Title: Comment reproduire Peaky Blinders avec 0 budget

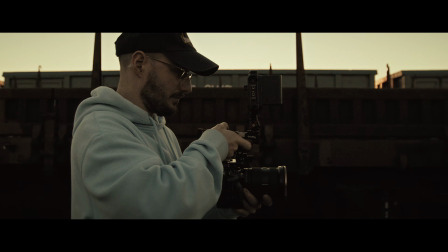567s
Nous avons également doublé le plan avec le 24 mm pour changer de composition avec un rendu grand angle au cas où on en ait besoin pour notre montage final.
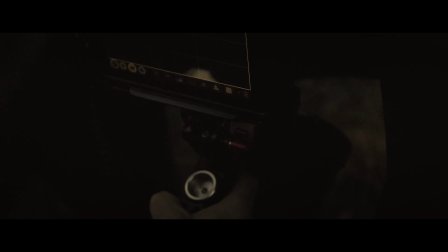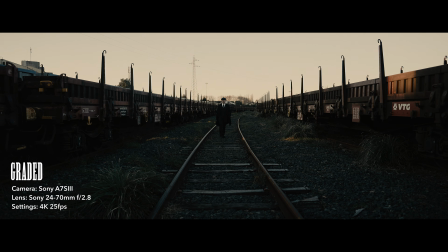On quitte Birmingham quelques instants pour faire un petit détour à Londres pour que je puisse vous présenter le sponsor de cette vidéo, parce que cette vidéo est en collaboration avec Artlist. Tout le monde connaît Artlist et j'imagine que les trois quarts d'entre nous possédons une licence chez Artlist pour bénéficier des musiques libres de droit de grande qualité, le sound design, bibliothèque d'images footage libres de droit, les plugins, etc. Les templates, il y a tout ce qu'il faut. Aujourd'hui, c'est indispensable, je pense, pour tout créateur, filmmaker. Toutes ces choses ne sont plus une surprise. En plus, ça fait un petit moment que je vous présente Artlist sur ma chaîne YouTube. Par contre, la nouveauté et la surprise du jour,
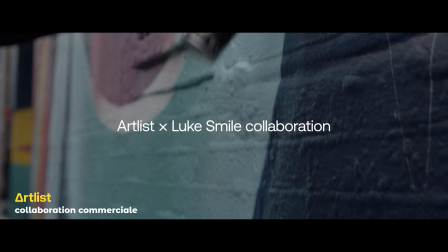623s
c'est cette collaboration qu'ils ont faite il y a quelques semaines de ça avec l'artiste graffeur Luke Smile, qui est un artiste londonien.
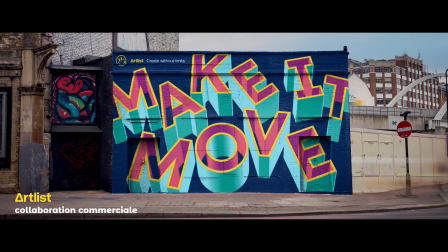631s
Ils ont fait une collaboration qu'ils ont appelée Make It Move. À cette occasion, Luke Smile a réalisé une œuvre de street art dans un des murs de la ville de Londres. Et l'idée de l'artiste, ça a été d'en faire un template digitalisé pour permettre aux créateurs comme vous et moi d'intégrer une œuvre d'art dans nos réalisations. C'est pas mal ça quand même. L'objectif de l'artiste dans cette collaboration artistique avec Luke Smile, défendre l'idée que pour donner vie à nos visions, la seule chose dont nous avons besoin, c'est de l'inspiration et des outils. Et leur promesse, c'est de nous proposer, comme comme vous le savez, une bibliothèque de musique de grande qualité, du sound design, des templates, du footage, des plugins, etc. Ce qui nous aide à donner vie à nos idées sans aucune limite. Je vous invite donc à cliquer dans le lien dans ma description. Vous en saurez plus sur le projet, il y a tout un article de blog, il y a pas mal d'infos, une vidéo, présentation du behind the scenes, etc.
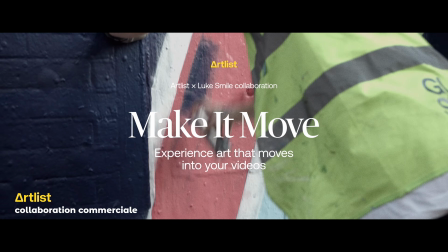676s
Vous allez voir, c'est vraiment intéressant. Et c'est également par ce lien que vous pourrez télécharger tout simplement les titres animés et templates pour vos vidéos. Je vous rappelle également que si vous souscrivez à Artlist en passant par le lien dans ma description, c'est un lien d'affiliation, ça vous permet vous d'avoir accès à du contenu de très grande qualité et donc d'élever le rendu de vos vidéos. Vous contribuez donc au développement et au soutien de ma chaîne. Merci Artlist d'avoir sponsorisé cette vidéo et de soutenir ma chaîne. On se retrouve nous à présent à Birmingham.
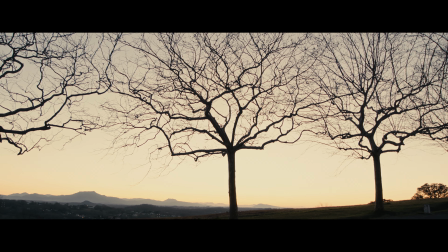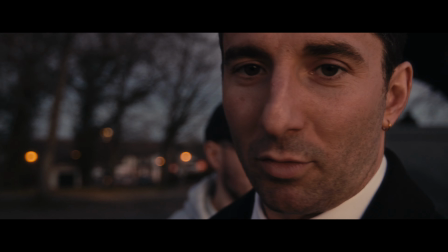715s
On est dégoûté là, on a loupé. On voulait faire un loop. Un match cut entre deux mêmes scènes.
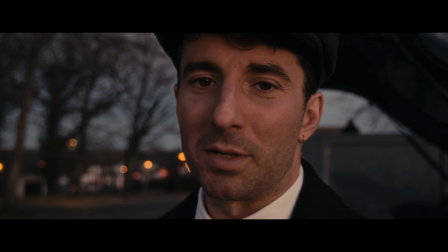722s
Une ici, une là où on était tout à l'heure, on a oublié dans le rush. On va le faire là en fait.
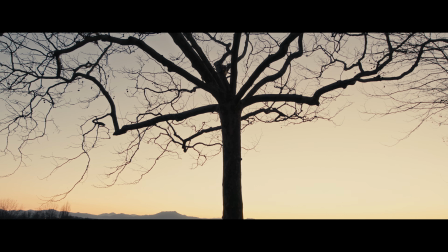727s
Le premier, On va le faire là, on va le faire là maintenant. On va le faire maintenant.
Mais non, mais on aura rien pour matcher. Wandering through Wichita, doubt my salvation.
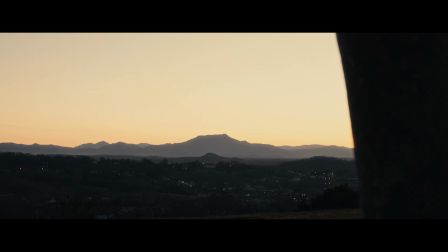736s On account of all the ways I've gone wrong.
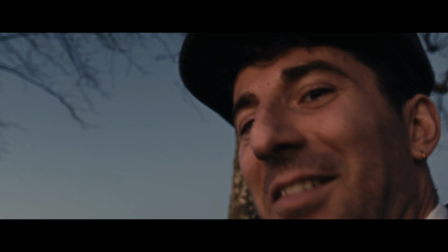742s
Pour la suite du tournage, nous avons rapidement changé de spot avant la tombée de la nuit. Bravo Lolo Lola, super idée, c'était super forte.
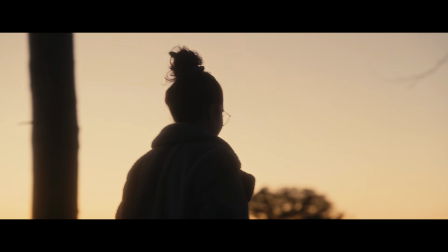750s
Hein. Oh là, on dirait Transformers 4.
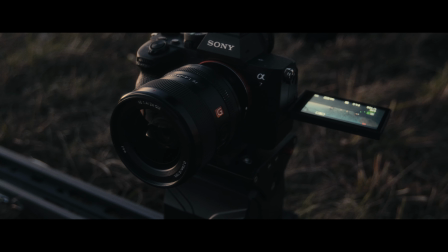754s
Nous avons configuré le slider Mini Shark 2 équipé du Sony A7 IV pour le plan final.
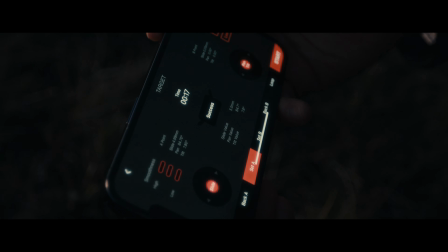759s
Nous avons utilisé l'application sur le téléphone pour définir un point A, qui est le point de départ, et un point B, le point d'arrivée de la caméra.
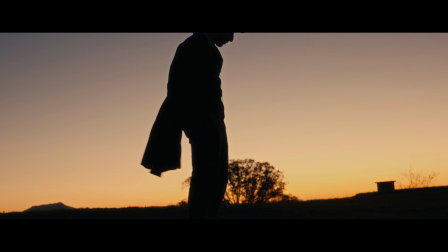768s
Après, quand tu relèves la tête, tu fais ça, ouais. Oh, si tu fais ça, ma bouche, c'est incroyable.
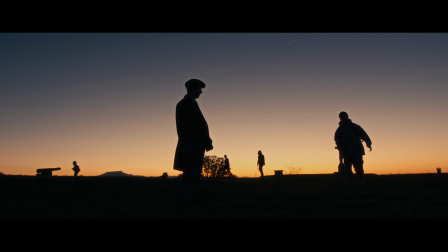Ce qui nous a permis de faire un travelling avant et donc ajouter légèrement de mouvement au plan, tout en gardant un maximum de stabilité.
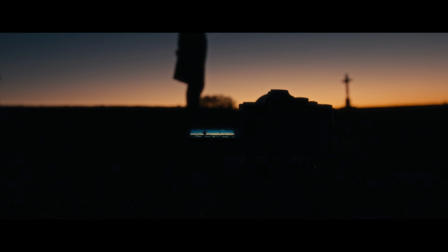785s
Le regard se concentre donc sur le mouvement du sujet et accentue l'émotion de la scène.